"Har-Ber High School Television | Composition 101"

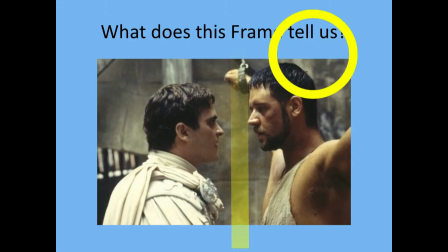The person slightly above, right here, is him, right?
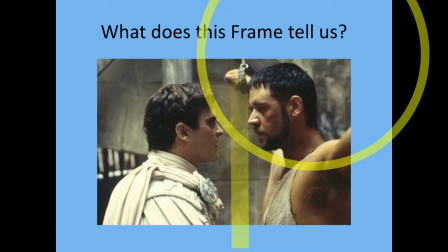He's slightly taller than him. So we know that even though this guy is chained up, you can kind of see it over here. This guy is chained up. Even though he's chained up, he is still a dominant person.
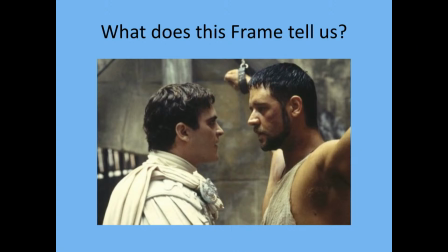Now that's kind of neat, right? And we have something else. You'll notice that he is the person on the right is positioned in a very specific way.
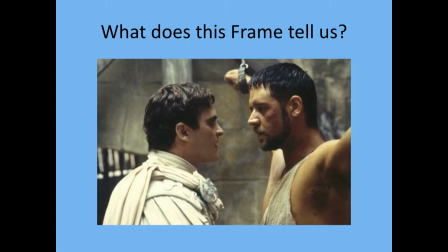That's right. He's positioned in the way Christ was positioned on the crucifix or the cross, right? So this is kind of symbolism. Spoiler alert, if you don't want to hear what's about to happen, cover your ears for the next 15 seconds. I'll give you time.
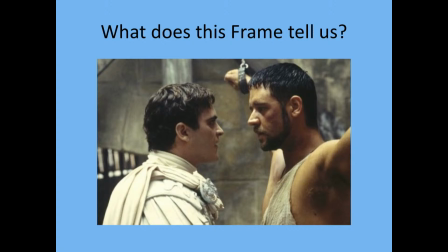Okay, for all those still listening, so he is actually about to be sacrificed for the people, just like Christ was, and so this is a direct correlation in symbolism with him being bound like he is about to be bound on the cross.
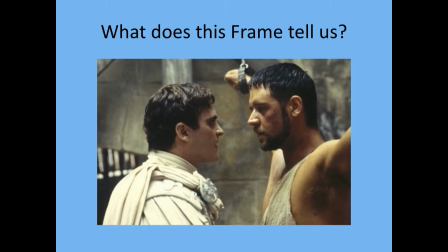Kind of neat. Again, all right, all those, welcome back. Again, very neat that they have chosen this composition. Everything is done purposefully at this level, right? Let's move forward.
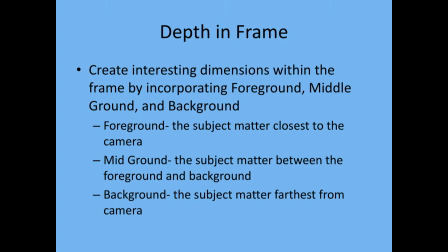Okay, depth in frame. So create interesting dimensions within the frame by incorporating foreground, middle ground, and background. What does that mean? Well, we don't want these two-dimensional images.
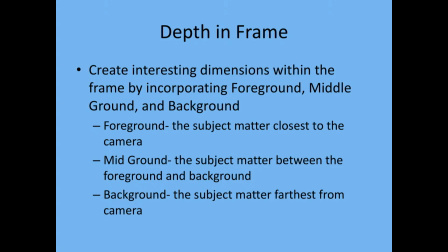You'll see this when people first start out, right? They'll put their subject matter right next to a wall. And what it does is it flattens the image and it looks like a picture. Even though it's video, it looks like you just took a picture of it.
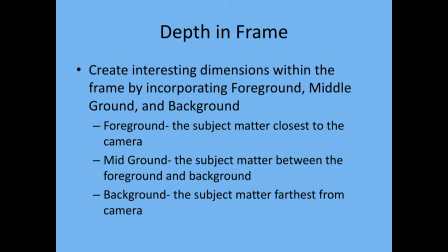So the easy way to fix this is to incorporate dimensions. And there's three dimensions. There's the foreground, which is the subject matter closest to the camera. Midground, which is the subject matter between the foreground and background.
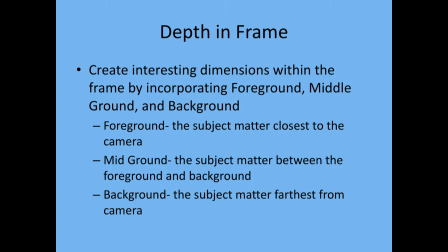And then you have your background, which is the subject matter farthest away from camera. Okay? And again, let's see some examples. All right.
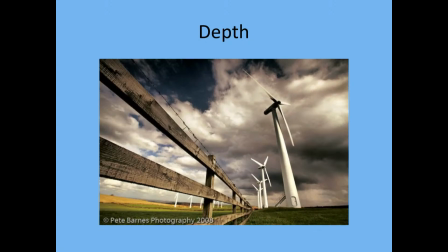Very interesting shot, because there's a lot of depth going on. Okay, so let me show you. Right here, let's pull out my handy tools. Right here, gosh, it's so hard to draw with this thing.
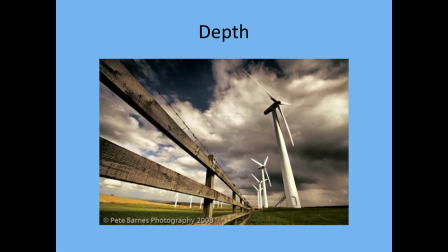Right here? Nope. Right here. Okay, you get the idea. So we've got this fence, right? Which is a leading line, which we'll get into a little bit later. But we have this fence, which is our foreground. Okay, let's see if I can nail this.
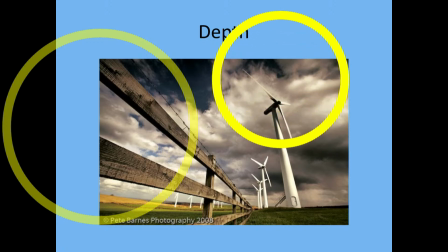Here we go. I'm going to say right here. We have these turbines, which is our midground. And then the background is all of the sky back here.
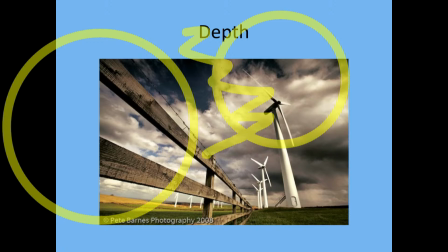So we have 3 different dimensions. Very interesting. Right?
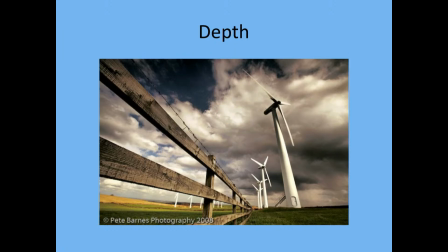Would we have the same effect if we just turn the camera? Imagine you're the camera right now. And we turn the camera 45 degrees and we shot the fence where it was very flat, right? So the fence is no longer like this. Sorry. The fence is no longer like this.
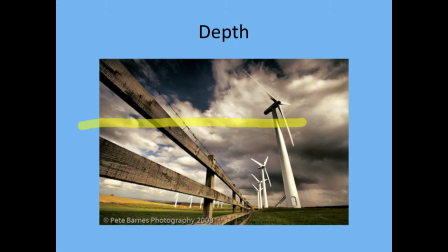Instead, we've moved to where the fence is now just a straight line across. And then we have our turbines. Would that have the same effect? Not near as much, right? It's not as interesting.
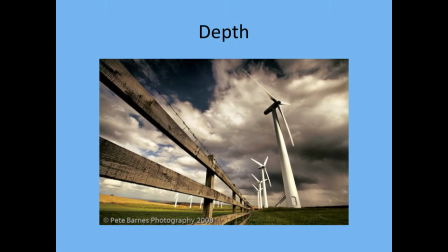This is a very interesting visual where we have foreground, midground, and background. So make sure that you incorporate that. Now, we can also use this to our advantage to make people see what we want them to see. Let me show you an example.
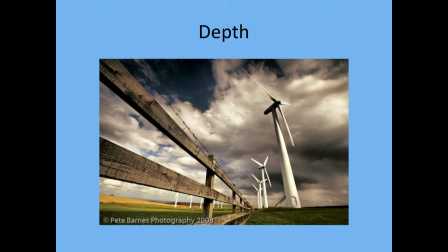So we're about to see another still from a movie. On the count of 3, I want you to tell me the very first thing you see.
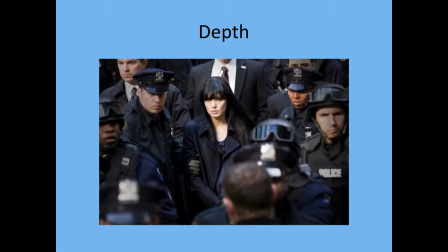Ready? 1, 2, 3. Pretty easy, right? Very easy to spot what is the first thing you see without hesitation. I'm going to try and do this. My circle tool out here. I'm going to guess right here.
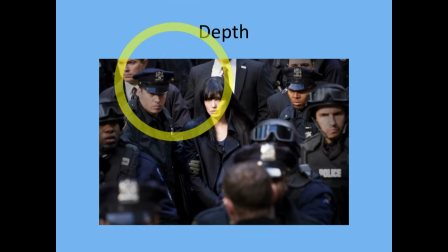Gosh, so close. So close. Closer. Close enough. So, the very first thing you see is Salt.
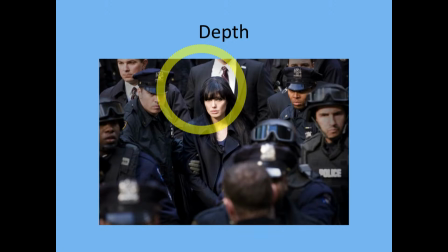I think her name's Salt. I want to say that. I think the movie's titled Salt, so I'm going to go with that. But Angelina Jolie, very first thing you see. And why is that? Well, a couple of reasons. So, number 1, everything surrounding her, everything, is darker.
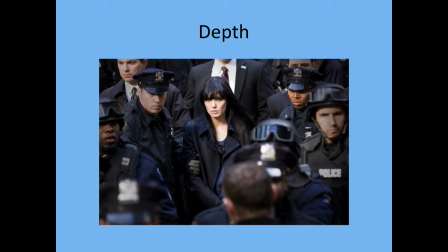Her skin tones pop out more than anything else other than the shirt behind her. So we're automatically, as viewers, we're automatically drawn to the brightest area on the screen immediately. But we also have this foreground, which is all these people in front.
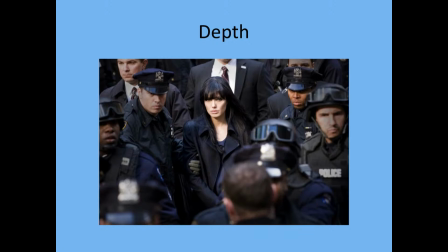Right? We have the foreground. The midground is her, and then we have the background. Everybody's wearing black. But she has a very bright skin tone. So we can use foreground, midground, background, and colors to draw your eye to a specific area of the screen.
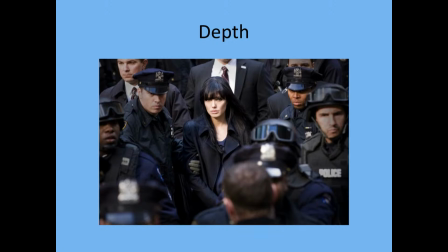So use that technique. We want to create worlds, but at the same time, we want people to see what we want them to see. So use that to your advantage. All right, moving forward. Tilt.
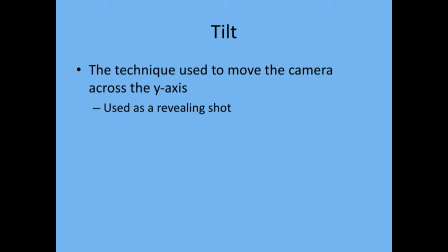This is probably the thing that is most misused vocab-wise. Let me tell you why. So, a tilt is the technique used to move the camera across the y-axis.
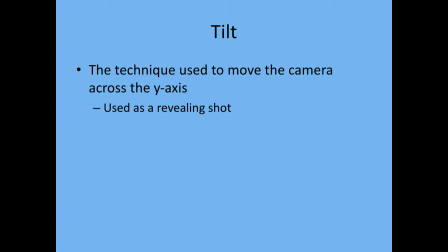Remember, you didn't think you were going to get math today, did you? Well, you are. Surprise. So let's say, here you go, we have our y-axis. You also have an x-axis, right?
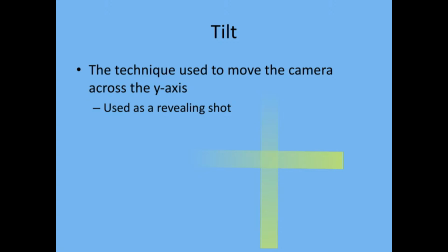So anything that is moving across the y-axis, that can go down or it can go up, right? So up or down on the y-axis, that is a tilt. So if we tilt, you can tilt up.
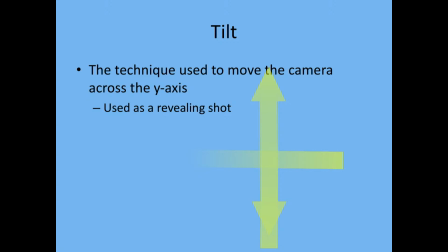The vocab misused is when people say, can you tilt left? Is it possible to tilt left? No, it is not possible to tilt left. That is impossible to do because a tilt is only on the y-axis.
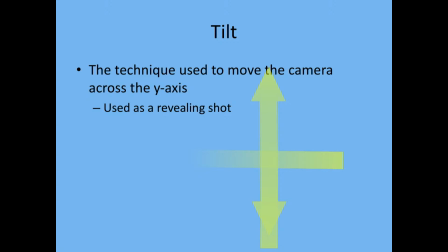There's different terminology that you could use. You could say, can you dolly left? Can you truck left? Sure, you can certainly do that, but you cannot tilt left or right. You can only tilt up or down. And on the opposite end of the spectrum, we also have a pan. Again, very miscommonly used.
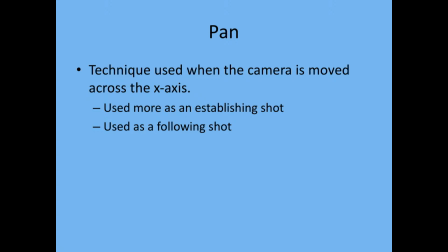This is when the camera it moves across the x-axis. Okay, so you can pan right. You can pan left. Can you pan up?
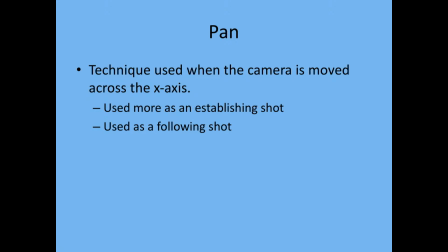No, I'd probably hear this more than anything else. Pan down real quick. Well, I can't pan down. Right? You can tilt down, but you cannot pan down. So please don't get those terms confused or misuse them.
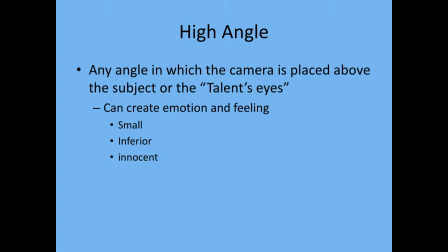Moving forward, again, composition. You can make people feel emotions. We talked about this a long time ago with Alfred Hitchcock, how he always, during interviews, he makes sure that the camera is slightly above him. Why is that?